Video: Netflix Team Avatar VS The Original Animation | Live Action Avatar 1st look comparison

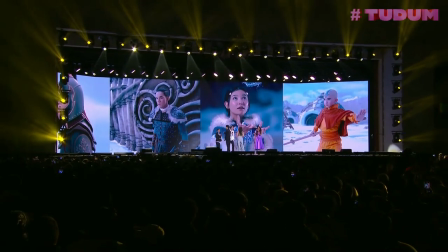Flamio Hotman, with the recent live-action Avatar The Last Airbender reveal at Netflix to Dumb,
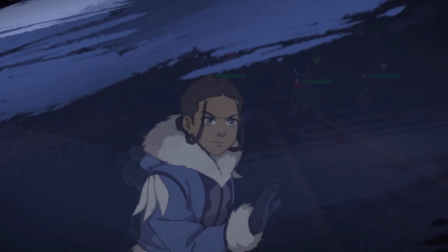I thought it would be interesting to compare the similarities and differences between the live-action Team Avatar and the original animation Team Avatar.
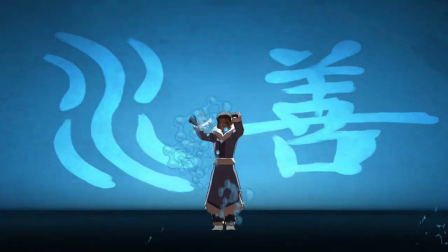Let me know anything you notice that I miss in the comments down below. Oh yeah, before I start, if you're a fan of Avatar The Last Airbender, please hit that like and subscribe button.
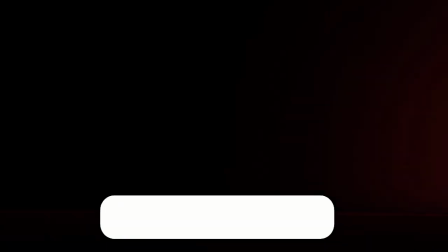It really helps me out, so thank you.
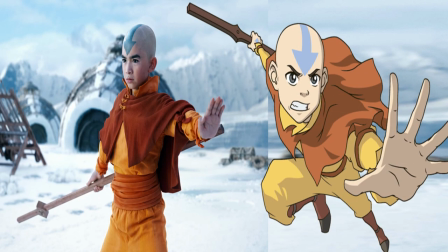Now let's start this comparison with Aang, and we'll compare his action pose first, because I think it looks pretty spot on. Sure, it's hard to tell from a still image, but if you look at these two side by side, the animation and the live action look very similar.
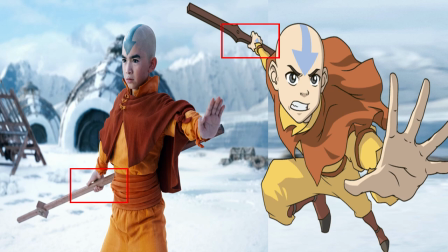Look at the way he's holding his glider staff, and the way he's got his hand out with his bending pose. It does feel very similar. The staff itself bears a very similar likeness to the original animation, at least in terms of its shape and form. Albeit the live action photo, you can see there's significantly more detail on the staff than the animation.
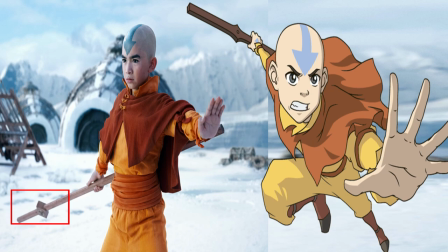For example, the hilt of the staff has a symbol on it, and you can see the textured wood grain in the live action more clearly than you can in the animation. Which is a good thing, I think. It adds more realness and authenticity to the live action series,
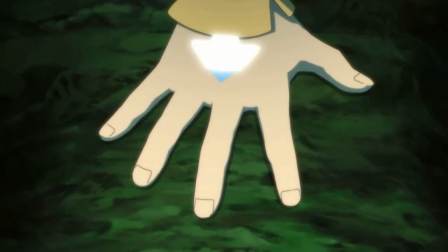which I guess makes sense considering the original animation was done in 2D way back in 2005,
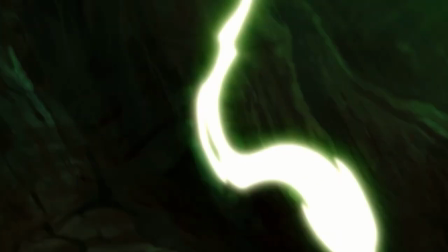meaning the animation is always going to look a little bit more visually simplistic,
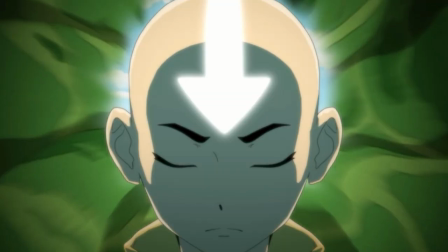and you'll get to see a bit more of that as we compare the clothing plus the other characters of Team Avatar as well.
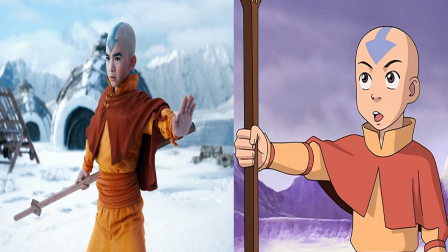And talking about differences, have another side-by-side view look at Aang, because in this one you get to see a better look at the clothing. You can see they look very similar. I think the collar's pretty accurate in the live action, although the colour tones are slightly different. I feel like they're a lot more vibrant in the live action.
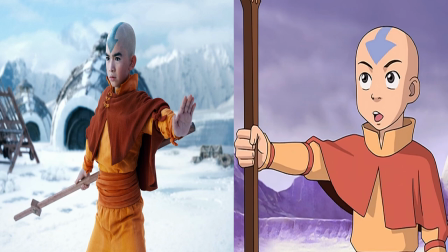But certainly the shape and structure of the collar and the other garments that Aang's wearing in the live action feel almost identical to the animation. Again, the live action does have a little bit more detail, in that it's got some buttons on top of the tunic, and I feel like things along the arms and wrists of the clothing are made to look a little bit more natural in the live action,
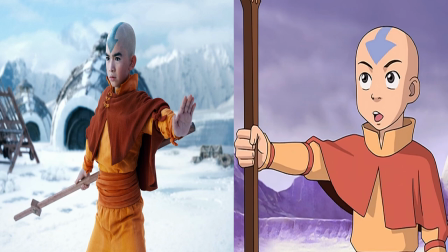with the bows and knots holding them together, things we just don't see in the animation. I feel like the biggest difference between the animation and the live action though are two things.
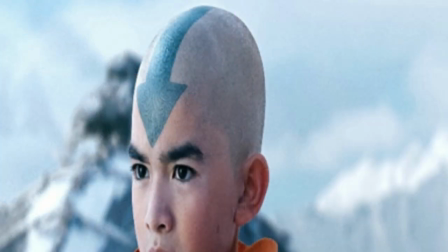One, the bending arrow on Aang's head has a lot more detail on it in the live action photo.
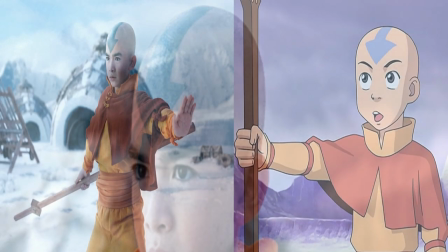You can see those little symbols there within the arrow, whereas the animation is pretty much just a painted blue line.
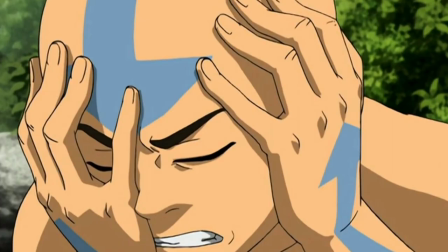Now to be fair, I think that does work well for the animation, because it's in line with that simplistic feel of that animation,
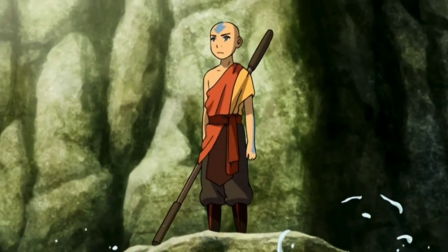but that simplicity probably doesn't work in a live action, and I'm guessing that's why they've gone for some additional detail,
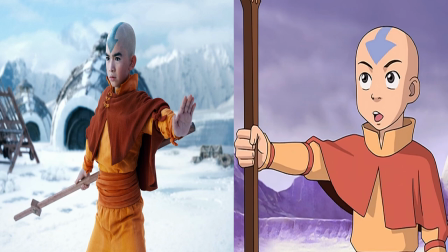particularly around this bending arrow. The other noticeable difference I wanted to pick up on is the look of the shaven head. You'll notice it's got some stubble there in the live action shot, compared to the smooth and slick look in the animation. Sure, they could have used one of those bald caps in the live action to make it look the same as the animation,
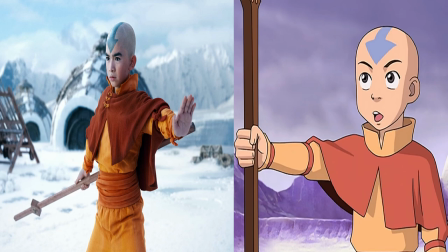but to be fair, I feel like the stubble maybe brings it to life a little bit more in the live action, and that's potentially why they've gone for it. So for Aang, you can see they've made a few little subtle tweaks, but nothing really that big, and there's definitely a lot of similarities still between the live action photo and the original animation.
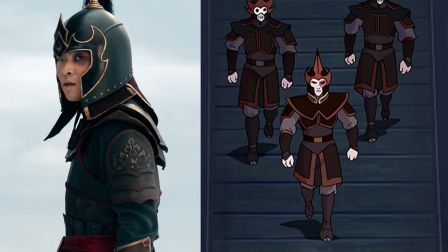Let's move on to Zuko next. So I'm assuming this look for Zuko in the live action photo is when he's about to arrive at the Southern Water Tribe to find Aang. I would say there's definitely a clear likeness here between the live action and the original animation, if you look at these two side by side. The most iconic part, the scar though, does feel a little bit smaller in the live action,
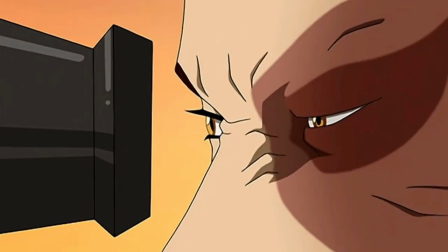but having said that, maybe it's just a matter of perspective in the photo, and maybe if we see different angles,
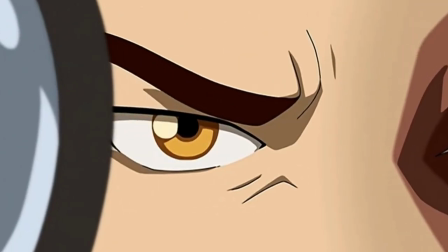it's going to look a lot bigger, or at least closer to how big it was in the animation.
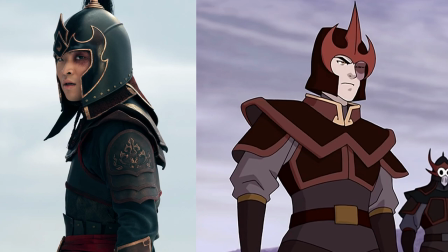Obviously, with the helmet, the ponytail sticking out of the helmet isn't something that's in the animation, but I guess it's something they had to put in the live action given his hairstyle. And maybe it was just a little bit too much detail to try and include in the animation. The structure of the costume is very similar though, from the shoulder pads to the front armor.
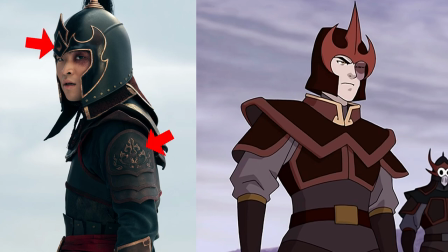Structurally and visually, they look very similar, apart from the additional Fire Nation logos and icons in the live action version.
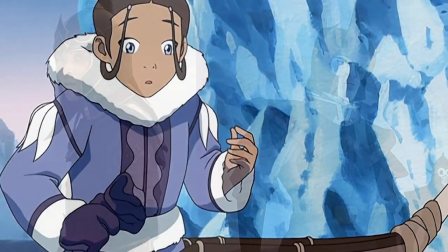Moving on to Katara.